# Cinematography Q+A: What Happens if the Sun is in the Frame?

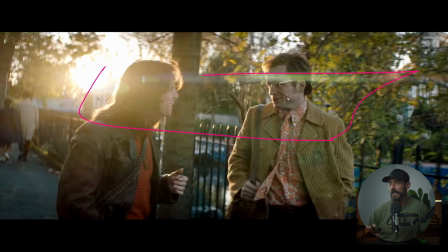(4:07)
And you want to be on a slightly tighter lens to make this have any impact of making it look any better. So I want to bounce from over here. I want to bring level this way and this way. Now, what am I going to do that with? You're going to do that with a little 4x poly, right? This is what you're imagining in your head. Like, oh, quick, just grab the 4x poly and we can just walk next to him. What is that person going to do that's holding the 4x poly?
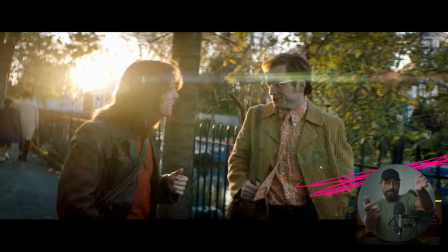(4:26)
They're going to take it and they're going to put it like this underneath the person's nose. And it's going to be bouncing up. And you're going to be on the headset like, Bob, what are you doing? It looks like complete ass, right? You're just like filling in underneath their chin. And like, okay, well, I can fix that. I can just tell Bob to bring it from above.
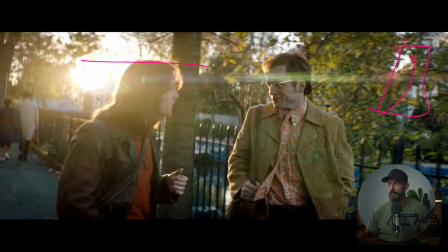(4:42)
A 4x frame competing with the sun? What else are you going to do? Oh, well, we'll just neg down this whole path. At just a spur of the moment neg? That's not going to happen. You have to like put this up hours in advance. You have to know all this stuff hours in advance.
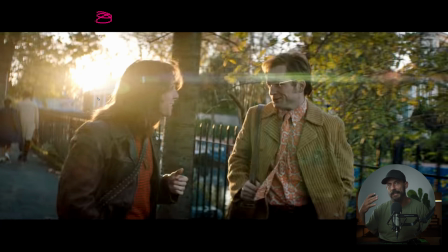(4:58)
So when the sun is above here, I can set my level to what I can't control. What I can't control is the sky, right? Because that's where all of the level is coming from, and I can do nothing to the sky except set my exposure to it.
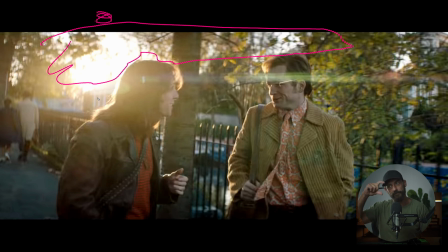(5:12)
And what do I mean when I say that? I say, okay, I can look at the camera, I use the iris on the lens, and I go, ooh, I like the sky at this particular level, right? Let's say it's a 5.6, but I know I want to be shooting wide open. And I'm talking T-stops here. I know I want to be shooting wide open for the look, okay?
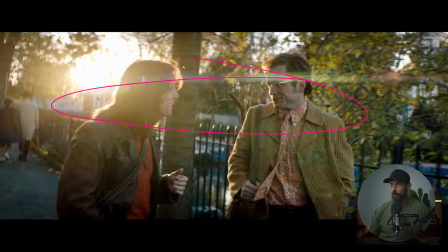(5:31)
And let's say wide open is T2. So now I know that the sky needs to be 5.6, so you go 4, 2.8, it's going to be 3 over, right? Or I need 3 stops away from 5.6 to be able to get wherever it is that I like this level versus what's going to be in the foreground, right?
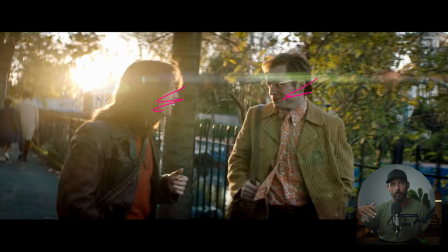(5:48)
That's how I set my level. I want it to be at 5.6, okay? I go wide open, then I set it to T2, and I put the ND in, the relative ND in. Okay, now I've got my base. This is what it's going to be. Now, how do I affect the image?
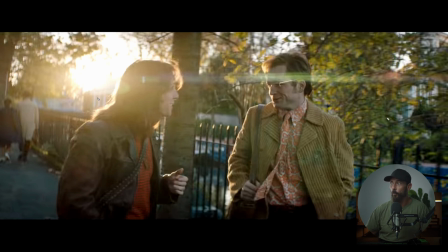(6:01)
There's only one effect that I can do in this particular scenario, which is bring level from, well, I mean, I could bring it from over here. That's going to look even worse. I'm going to bring it from over here. Now, I can only bring so much level, right? You can only return so much, especially in like a foresty, wooded area like this.
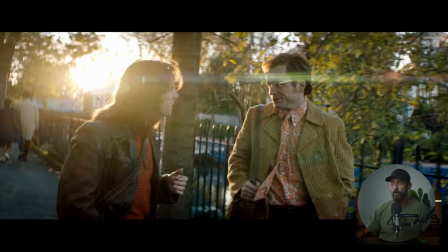(6:20)
Like, you're only going to be able to get so much return. And as you crank down on the iris or on the level, if you're using NDs, right, which you should be using NDs at this point, you only use the iris so that you can have speed in the initial setup.
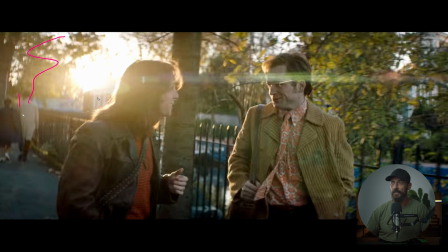(6:34)
As you're using NDs to bring this down, down, and down, what's coming down is the overall ambient, the amount of light that is hitting the sensor. So we cannot do anything about the ambient in this scenario. 0. You're setting the ambient with the ND. Right? That's how it's working.
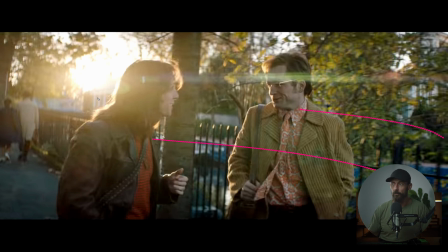(6:52)
And then you're lighting with the bounce. So you almost have to work backwards, right? You have to set what you can't control, and then you have to bring in the level that you can control, which is not much, okay?
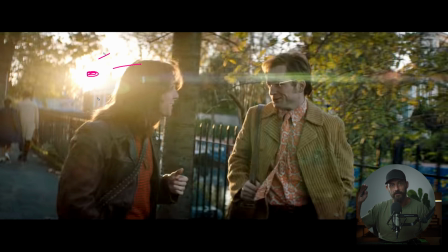(7:05)
So that's why when the sun is in the frame, the discrepancy between the two, what you can bounce back and what's actually in the frame, is so high that you're not going to be able to overcome that like you normally would if it was out here, right? So you're going to have a much harder time setting to the mood that you want. That doesn't mean you can't get anything.
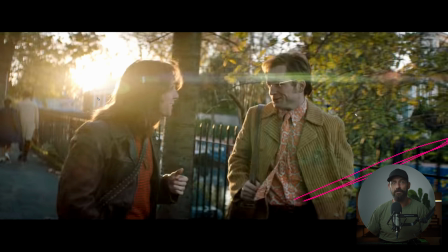(7:24)
Yeah, of course you can put a bounce over here. But what you're going to get is just flat blur. Like, it's not going to look very shapely. Now, maybe you don't want it to look shapely, and that's a win for you, but you have to know these things ahead of time. Okay, so if it's here, now the sky is going to be much less bright.
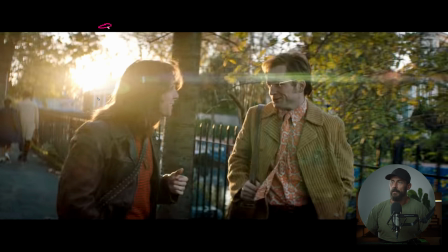(7:40)
Like, let's say, I don't know, obviously the sun itself is going to clip, right? But if you look at something like the Revenant, right, where they just have the little dot around the sun, or sorry, the sun itself not clipping, or clipping, and then just around is not clipping.
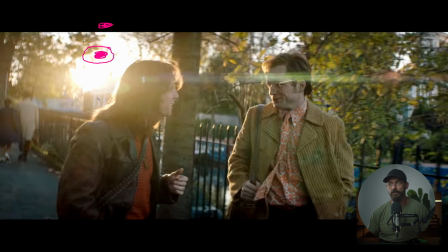(7:55)
You know how much ND you have to have in the camera for that to be the case? Like, it's going to be completely black here. Not black, but it's going to be pretty dark. And then you're going to bring in your 4x poly, and you're going to be able to light up this guy's face and this guy's.
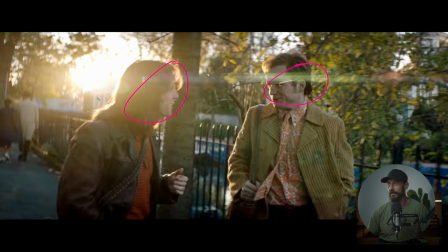(8:11)
Like, it's going to look horrendous. If you don't believe me, just go out there and do it.